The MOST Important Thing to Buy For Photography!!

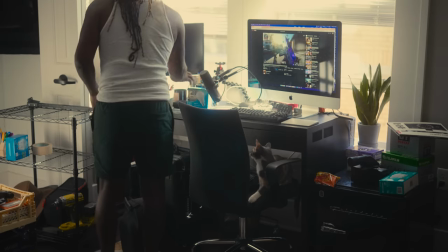(5:47)
For example we can take this clip of me cleaning this dirty ass room before I even started filming this and I filmed one of these scenes at
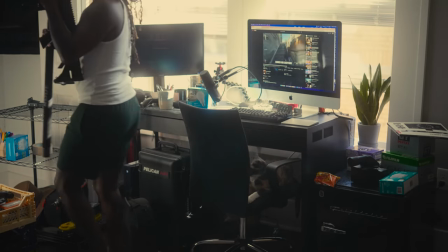(5:54)
50 millimeters and in this scene you can clearly see that I'm cleaning up the room and you can see that the room is very very dirty
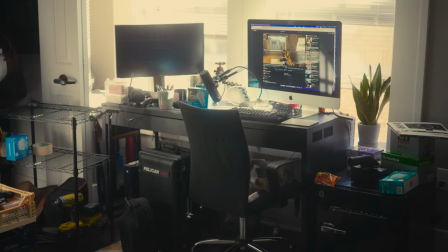(6:02)
and that I'm moving around or whatever the case may be but that gives it a very very very different feeling than when I shot the same
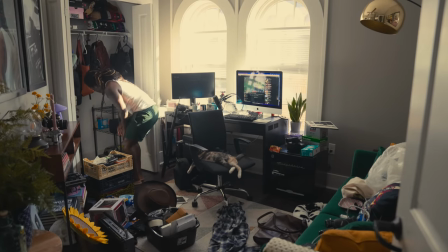(6:09)
scene in the same spot at 24 millimeters and you can see more of the room you can actually see how dirty the room is you can see
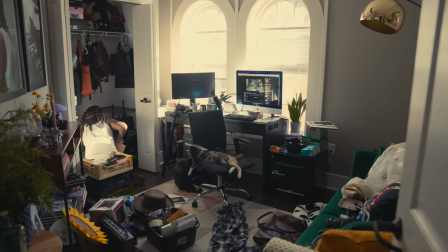(6:16)
me move around you can see where things are and that just gives it a more again it makes the room feel a little bit bigger and it also makes it feel like you guys are here with me or like you guys feel like you can be in this same space with me if that makes sense. So if we look at some of the examples with some of the things that I've shot like my photos and video and even the video at the beginning of this video,
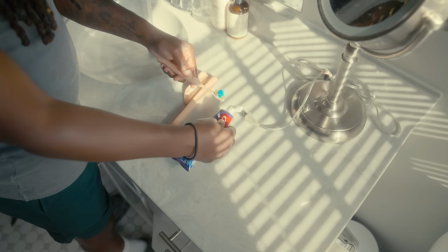(6:37)
I shot a lot of these things twice at different focal lengths to show you guys the difference of feeling of what some
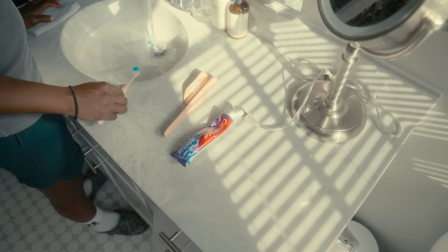(6:44)
of these things would feel like, like putting toothpaste on my toothbrush.
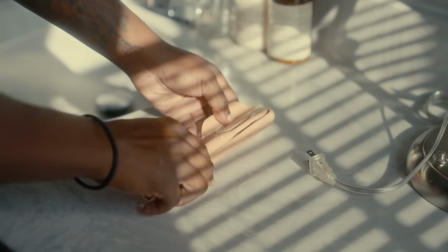(6:47)
For me, putting toothpaste on my toothbrush and having that be a close-up thing kind of gives the audience more of a feeling of looking,
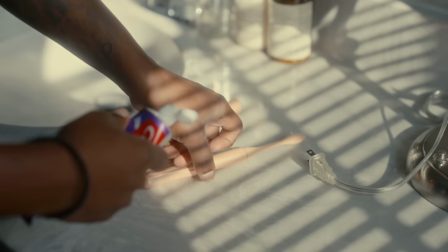(6:55)
seeing things through my point of view and seeing things through my eyes.
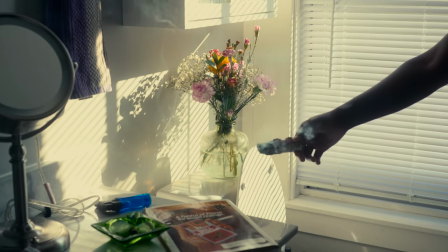(6:59)
When you shoot things at a tight angle and also again clearly um aperture plays a part into the feeling and how people are going to
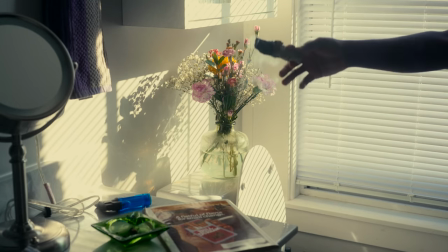(7:07)
take some of the things that you're trying to portray but a lot of things that I shot during my get ready brushing my teeth in the morning uh
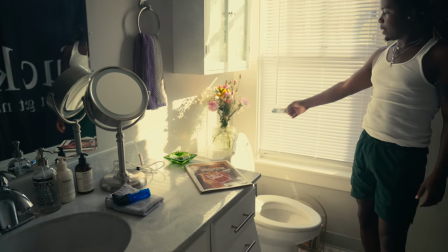(7:15)
little film that I presented at the beginning of this video was shot with a tighter lens and at a tighter angle because I wanted people to see things and feel
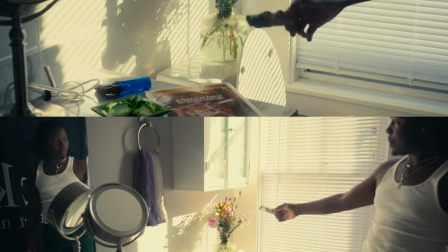(7:23)
things from my angle and although I said that um the wider lens was a little bit more intimate I think this feels intimate in a different way it definitely feels like you're still watching me through my eyes but when I'm being filmed it feels like you're you're watching me from farther away and you're kind of like looking through a telescope or binoculars or whatever people be using when they go out to look at things from far away let's take this scene from this film I made a couple years ago called no choice so this is a scene in which two people are about to do
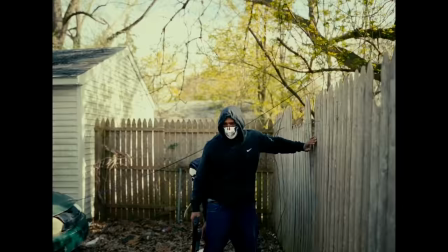(7:55)
a heist and I filmed this with a wider angle lens because I feel like wider angle lenses give a feeling of a little bit more um uncertainty and you don't necessarily know what's gonna happen I wanted people to feel kind of hype
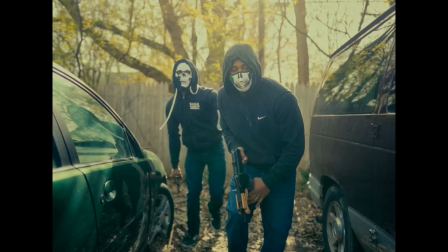(8:10)
on this I definitely wanted people to feel like they were also again there and I also wanted people to feel like um they can see what's going on they can clearly see that people
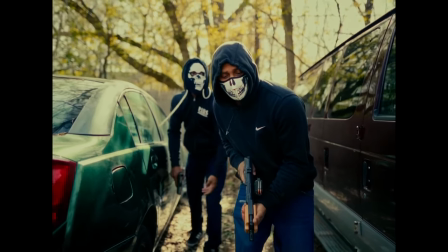(8:18)
are jumping into a backyard they're walking through two cars and um if this was just focused on their faces you would have no idea where they were or exactly what was going on exactly you would know that they would was going to rob somebody because they're clearly wearing masks and then you have
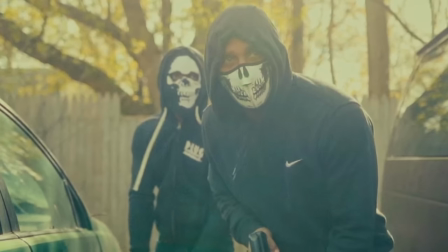(8:35)
close-ups of the guns and stuff maybe but i think having this shot at a wider angle um gives again some more feeling of that proximity that i was talking about at the beginning of this video but that only works if a wide angle lens is close to the subject because if a
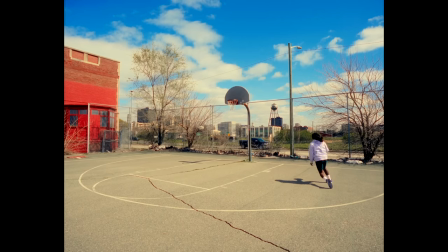(8:51)
wide-angle lens is far away from the subject then things are just gonna feel very wide open and not too interactive
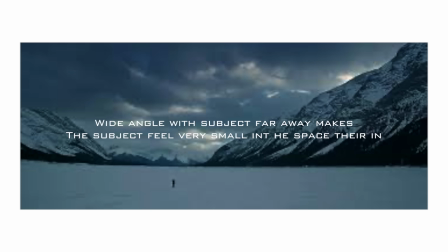(8:57)
at all you're gonna feel like you're watching this from the other side of the world for example if I was to keep the camera right here but if I was filming back there i would probably use a tighter lens because that would probably make more sense to do if anybody is familiar with the movie revenant they shot that movie very
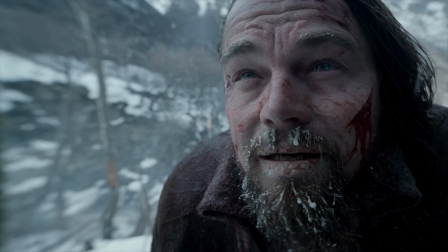(9:25)
on a very wide lens i think 12 millimeter 14 millimeter not necessarily short
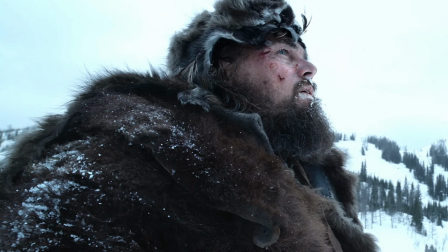(9:30)
but shooting that wide and like being so close to the
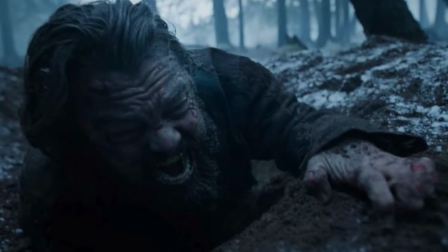(9:34)
subject as presented as i already stated earlier within this video um leonardo dicaprio went through a lot and i mean a lot of things in that video in that movie film whatever you want to call it but he went through a lot of things in that film a lot of those things were